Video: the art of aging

The Frederick March makeup, if that was put on Spencer Tracy in that film, it wouldn't have worked as well, you know, and vice versa, you know. So it's, you know, it's just, again, artistic decisions, and I think the right ones for the movies.
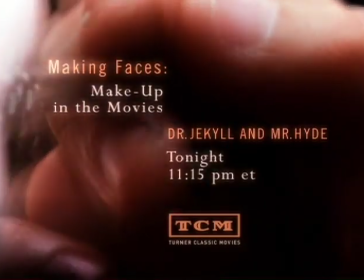9:08 See how movie makeup can transform an ordinary man into a monster in Frederick March's Dr. Jekyll and Mr. Hyde,
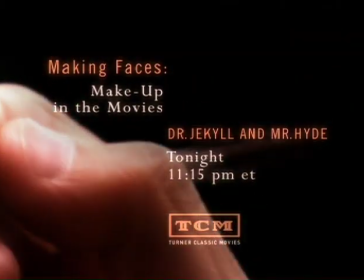9:15 part of our TCM Spotlight on Horror Makeup, tonight at 11:15 p.m. Eastern on Turner Classic Movies.
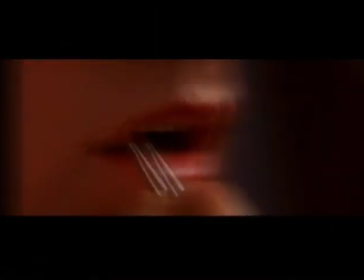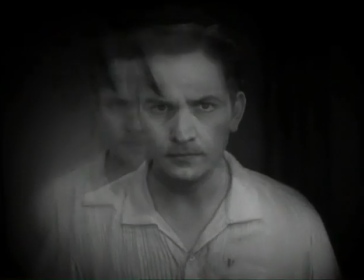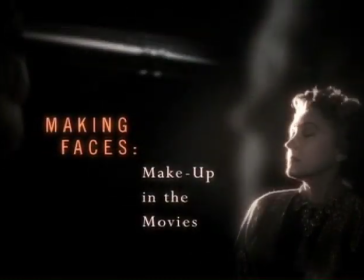The thing that I find the most fulfilling about my job is that I like the fact that you start with something that's just an idea in your head. You know, you read the script, and right away I'll visualize something, and you see that thing that at one point was just an idea in your head looking real and alive. You know, it's really exciting. It is very much like being Dr. Frankenstein.
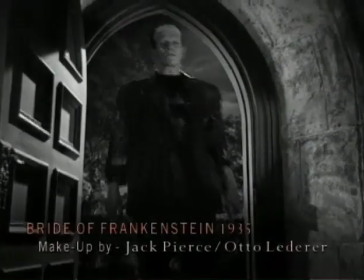10:16 You know, I want to scream, it's alive.
Alive!
I was always just fascinated with monsters in movies, and when I realized that someone actually did that and you could do it as a job, I just became obsessed with it.
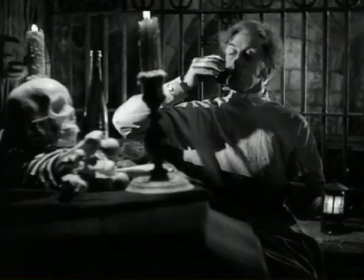10:34 I give you the monster.
I think the first makeup artist that I was ever really aware of and became a fan of was Jack Pierce.
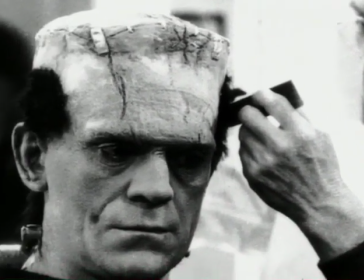10:43 Jack created all the great Universal classic monsters, especially Frankenstein's monster, which, again, that makeup hasn't been outdone.
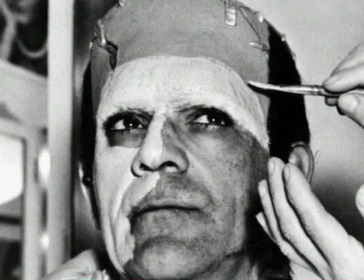10:52 It's become this iconic image. Everybody, when they think of Frankenstein's monsters, thinks of Jack Pierce's brilliant makeup on Boris Karloff.
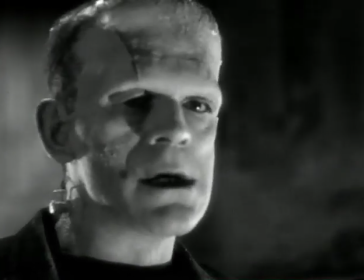11:01 I read stuff about how he came up with the flat head, for example, and it really makes no sense what he says, but he said he studied,
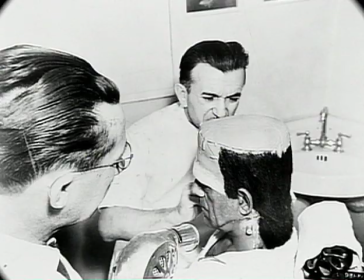11:11 burial techniques and surgical techniques and all these different things to come up with the concept,
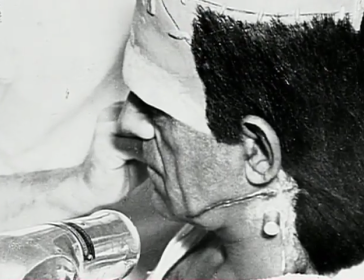11:16 and his feeling was that Frankenstein, not really being a trained surgeon, would take the simplest route to take the brain out of a head and put it back in, which is just cut the top of the head off like a box lid and then put a brain in and close it back up.
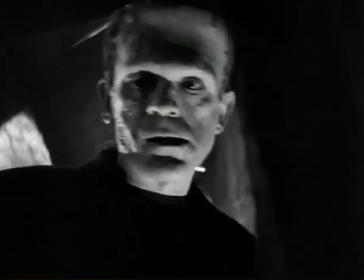11:28 That's why he made it flat, like a box. But if you cut the top of someone's head off, it's maybe missing 1/8 of an inch from the saw cut, but it's still the same shape, Makes no sense, but it works, It's such a great makeup.
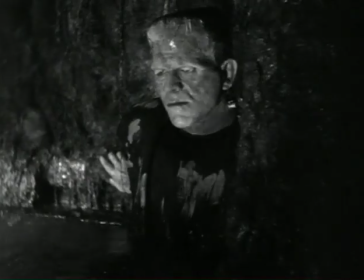11:42 The heavy eyelids, where he put mortician's wax on Boris's eyelids to keep them half closed, which again is one of the things that makes that makeup work so well, was Boris's idea. He in the first makeup test, he just thought his eyes looked too alive and suggested that.
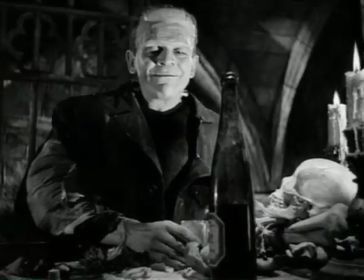11:59 Karloff gives such an amazing performance. It's one of the all-time classic makeups and movies.
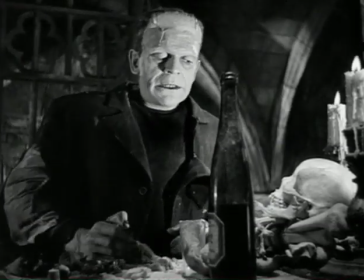12:05 You make man like me? No.
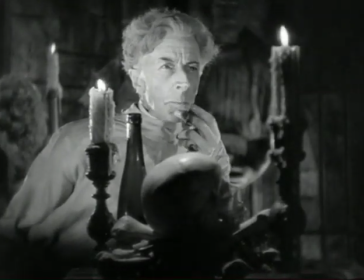12:11 Woman. Friend for you. Woman. Friend.
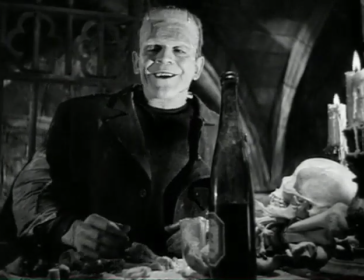12:19 Yes. I want friend like me.
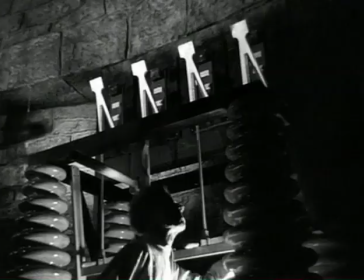There's this other iconic image in there, and that's the bride, and it's such a totally different makeup than the Frankenstein's monster. And she's kind of pretty in a way,
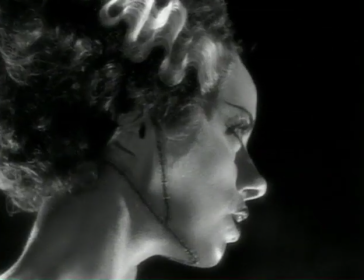12:41 it's basically a beauty makeup on Elsa Lanchester with a bit of a scar in kind of a very unobvious place.
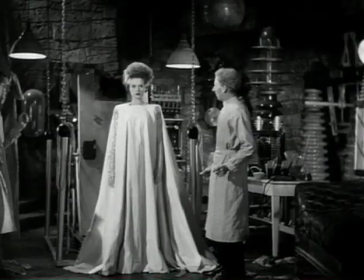12:48 And that wacky hairstyle is kind of what makes it,
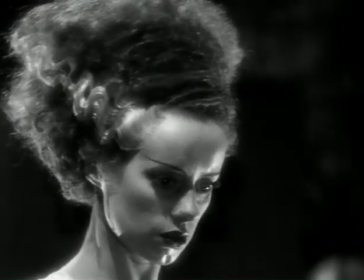12:52 everybody knows that when they think of the Bride of Frankenstein, they think of that, kind of Nefertiti kind of head shape, with this almost lightning bolt,
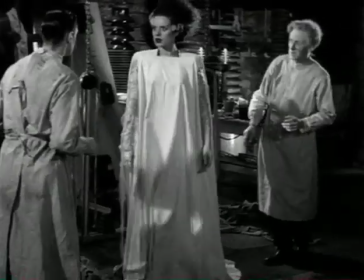13:00 white streaks.